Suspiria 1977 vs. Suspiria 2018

But there are some very sharp contrasts in style from the original to the remake. The original is very psychedelic feeling.
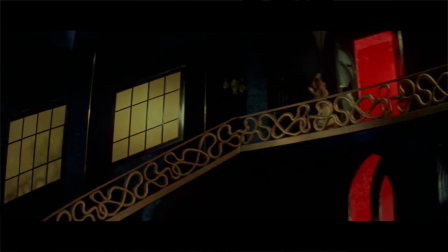It's very fluid. Things are so colorful and the edges are a lot more round.
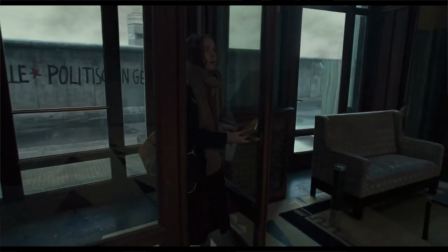It's just very disorienting. Whereas in the remake, the set design is very sharp. Lots of very geometric square shapes. It's much more sturdy, and Luca describes it as stern. And it's also much less colorful. It's very drab, and it feels a lot more self-serious. Until you get to the ending, which is quite a bloodbath.
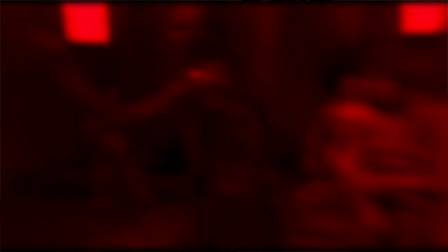And I mentioned earlier that I would be talking more about the ending, so let's get to that. Another reason why I didn't like the ending at all is because of how experimental it is.
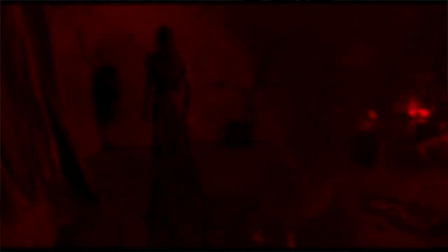There are a lot of moments in this movie where it suddenly switches to an experimental style and i just couldn't find any meaning in that like with this one
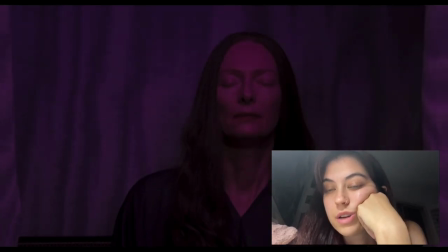here i get that it's meant to be you know madame blanc giving suzy her first dream or her first nightmare and that was a
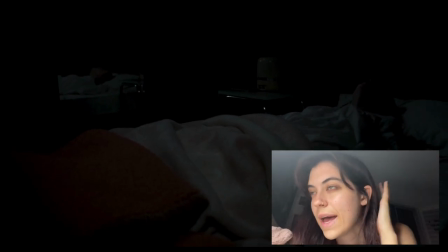whole thing in the original and now we actually get to see the dream that she has but this is just another one of those instances where it's like
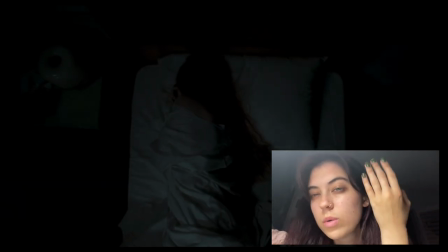this isn't a gap that i needed to be filled in like what are we doing here i couldn't really figure out what any of the
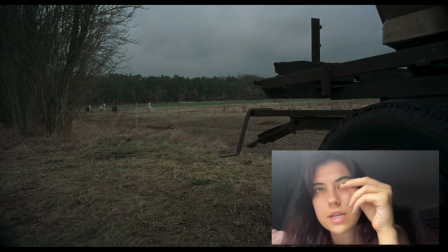imagery was contributing like I don't have a connection here besides like a couple flashes of imagery from her Amish life like okay so do you see what I mean I don't know because the other cinematography of this movie is so gorgeous it looks so damn good so that's why some of the experimental moments were just a little bit jarring and I didn't love them because the rest of the cinematography was so transportive and
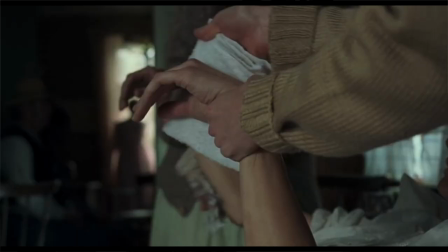I think that's because something about the ratio was really weird for me I feel like this must be a choice inspired by ratios commonly used in the
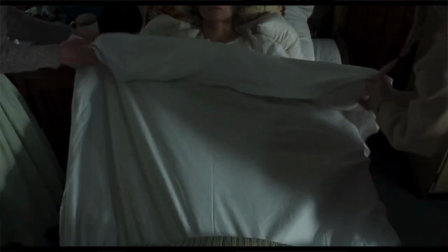1970s. I don't know, but something about this movie makes me feel like we're really zoomed in for some reason.
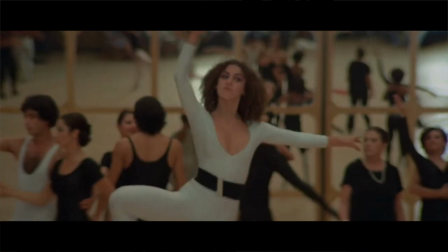Other praises for the remake would be the dancing. I mean, come on. The original only has a couple of dancing scenes that had no emphasis on the actual dance.
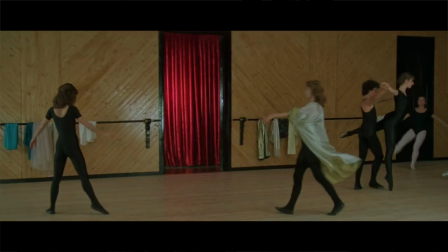It was all just about Susie and whatever she was going through.
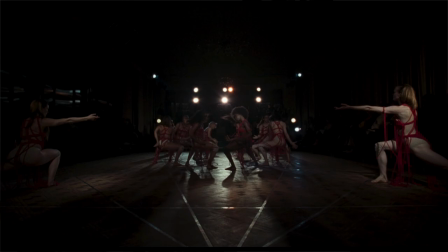In the remake, we had full-on numbers of very sensual, meticulous choreography that was absolutely bewitching. Most bewitching of all was the scene I already discussed where Susie is breaking that poor other girl's bones, and let's talk more about that. We talked about the vibrant blood of the original, so now it's time to talk about the gore of the remake.
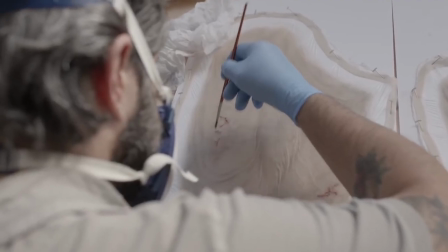Pretty much every nasty shot of this movie was done practically, with a slight blend of visual effects to complete the image.
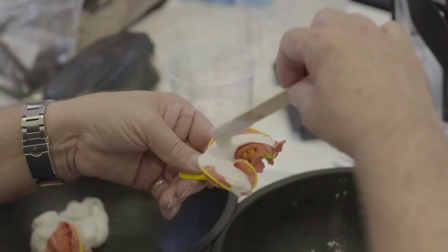All the prosthetics they used were silicone, which is the most skin-like of any other prosthetic. But weirdly, to me, they didn't read as practical.
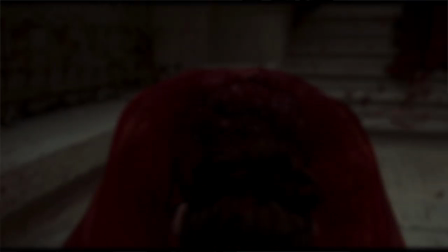I feel like they bathed them in a little bit too much CGI correction for the practicality to read, but maybe that's just me. The only one that read super well, in my opinion, is of course going back to my favorite scene.
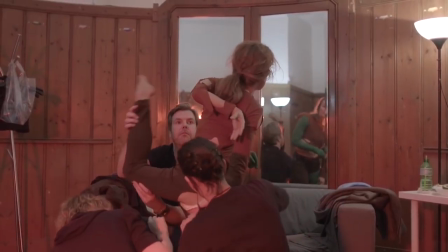They actually gave her a fake arm and a fake leg, and they used green screen technology to remove her actual limbs in post, which is just sick.
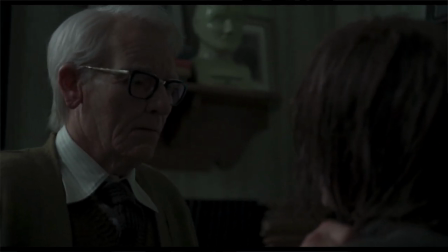Tilda Swinton also looks fantastic in her prosthetics. Apparently most people have no idea upon their first viewing that it's Tilda in there. I actually was able to tell about three-fourths of the way into the movie. I was like, wait a minute. So the prosthetic work is dope, but I can't say that I'm a fan of all the looks that they went for.
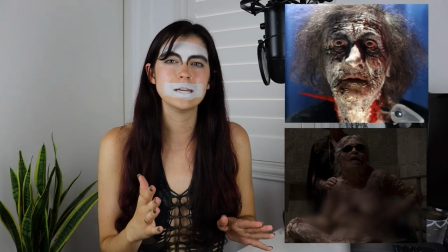For example, the head witch, and admittedly, I don't really like the look of either of these witches. They're both a little bit too over the top and don't really make sense to me, because what kind of a head witch like that would not have some kind of vitality potion to make herself look better?
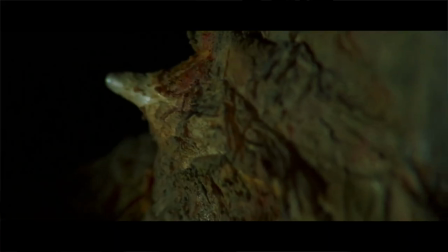In the original, the makeup just isn't great. It's giving the vibes of the original Evil Dead a little bit. And in the remake, it's just giving me the ick, and not in a fun way. The ick is much different than being creeped out or being scared. If you get it, you get it. You don't, you don't.
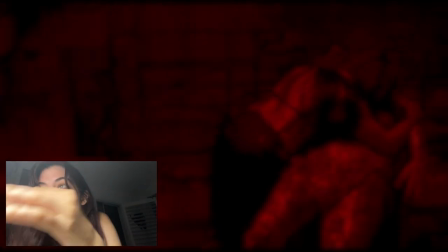You know what I just realized? but I was racking my brain the first time that I watched this movie but um this witch when she gets killed
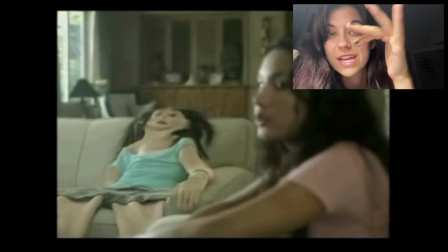she looks like the like deflated teenager in those anti-weed ads like this is your friend on pot and a lot about the ending of the remake in terms of style also just kind of went a little too far off the rails for me but we talked about that and I'm sure that there are several more style notes that I'm missing that we should talk about but I'm gonna move on to the themes, because truthfully, with everything about this movie, I could spend hours and hours and hours talking about it. So drop it in the comment section, whatever I've missed so far. But what were we meant to learn or feel by watching these films?